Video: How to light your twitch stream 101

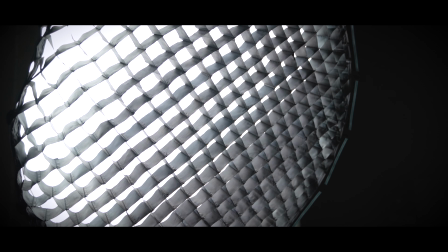4:09 Sometimes you'll see these boxes with a mesh grill on them. That's to further diffuse the light. When light is diffused, it projects over a wider area and tends to wrap around subjects. This is a light stand. Do I have to really tell you what this does? You know this, right? You know what a light stand is. It's the thing the light goes on, and now my teleprompter just jumped ahead, and I don't know what to do. The light goes on it. Makes the light stand up. RGB lights are LED. Do I have to say anything more? You guys are gamers. You know that one already, right? I mean, just look at some of your rooms on Twitch. Like, you know RGB lights are LED. RGB lights are LED. LED lights aren't RGB. Wait, you don't always RGB when you LED, but you always LED when you RGB. And speaking of Twitch, I stream every Sunday and Wednesday at 7 p.m. Come look at my RGB lights. Or just ask me questions about lights. Let's help each other out here, man. You know, just come hang out. I don't bite. You want to hang out, bro? Come to my Twitch channel. You probably notice the light behind my right shoulder at some point, right? I mean, I hope you have. It's placed there purposely with intent. This is an incandescent light.
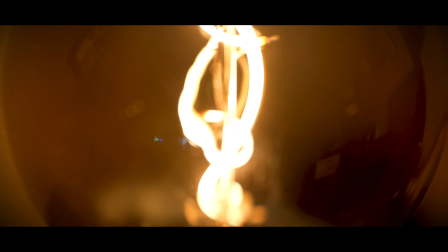5:34 Incandescent lights aren't very good for lighting a subject or emitting large amounts of light.
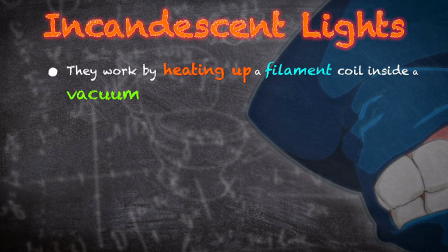5:39 They work by heating up a filament coil inside a vacuum-sealed bulb. I view these lights as being more atmospheric.
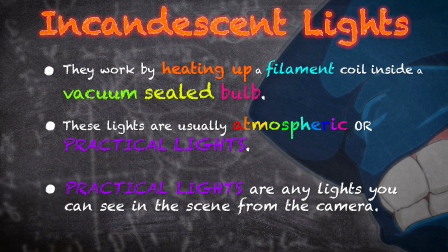5:46 These make fantastic practical lights. What's a practical light, you ask?
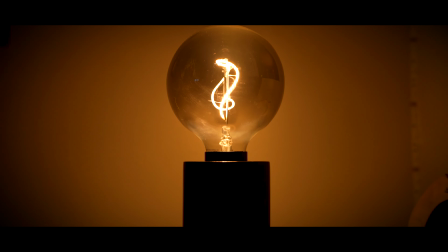5:51 Any light that you can see visibly in the frame is called a practical light. I choose to use incandescent lights for this because I just think they're neat. When you're putting together content, or at least content where you see your face, like my face right here, you're going to want to have a light right in front of you.
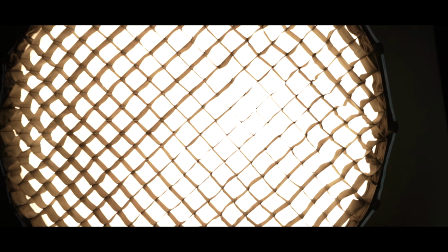6:10 Typically, this light is located next to the camera, like mine is. Mine's like right next to my camera.
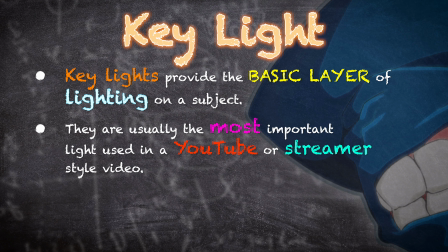6:16 This is called a key light. The key light is providing the basic layer of lighting on your face.
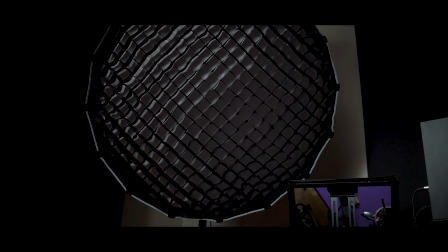6:22 For this light, I choose to use a light box and a mesh grill because it creates that soft light we spoke about earlier.
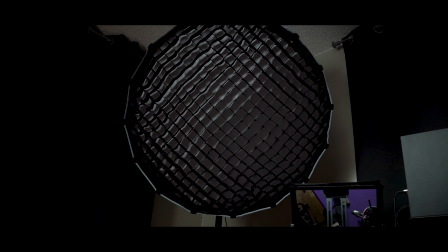6:29 This way, I can have soft light that wraps around me when addressing the camera. Now, some people say this light is a little extra, but I like it a lot. If you're able to get a light above you or behind you at an angle, you'll end up getting this edge glow. This is called a rim light or an edge light. Its purpose is to separate you from the background and make you pop a little more. I have 2 of these lights because my mom said I was an extra good boy. And then she took me to the light store, Lights R Us. And when we were there, I picked out 2 lights and she said I had to take care of them and I had to clean up after them. And if anything happened, I had to take care of them. And I took care of those lights and they're still with me today. I call them Bobby and Jason, and they're the best lights in the whole world. And they've helped me through some dark times and I wouldn't get rid of them for anything. Thanks, Bobby. Thanks, Jason.
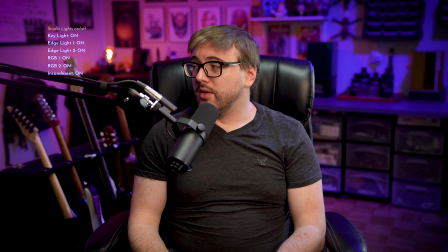7:34 Yeah, you can turn it off now. So that's one edge light off.
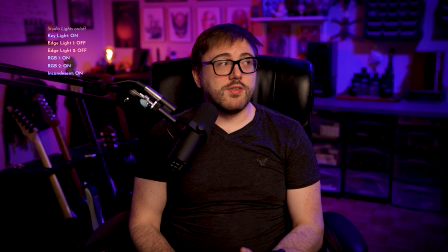7:40 Here's the second edge light off. You can see what a difference just those 2 edge lights make.
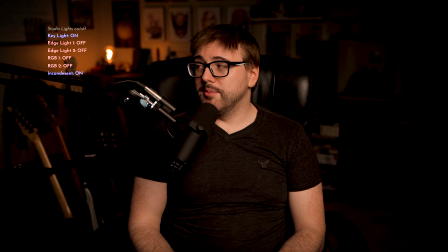7:45 So let me turn off the background and turn off the key light and reintroduce them. So key light, edge light 1, edge light 2,
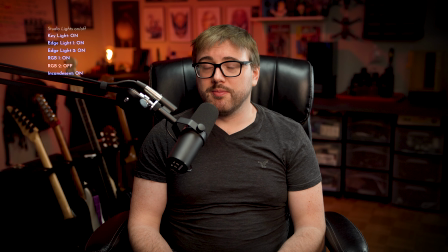7:59 RGB 1, RGB 2. Going in reverse order, turning off RGB, turning off RGB, turning off edge light 2,
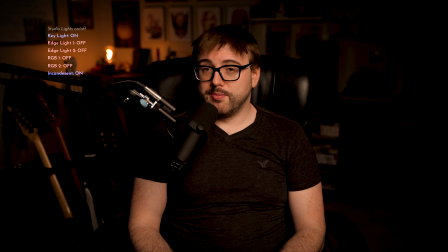8:09 turning off edge light 1, and here I am with my key light. You can see how much of a difference you can really get with a few different lights with your camera.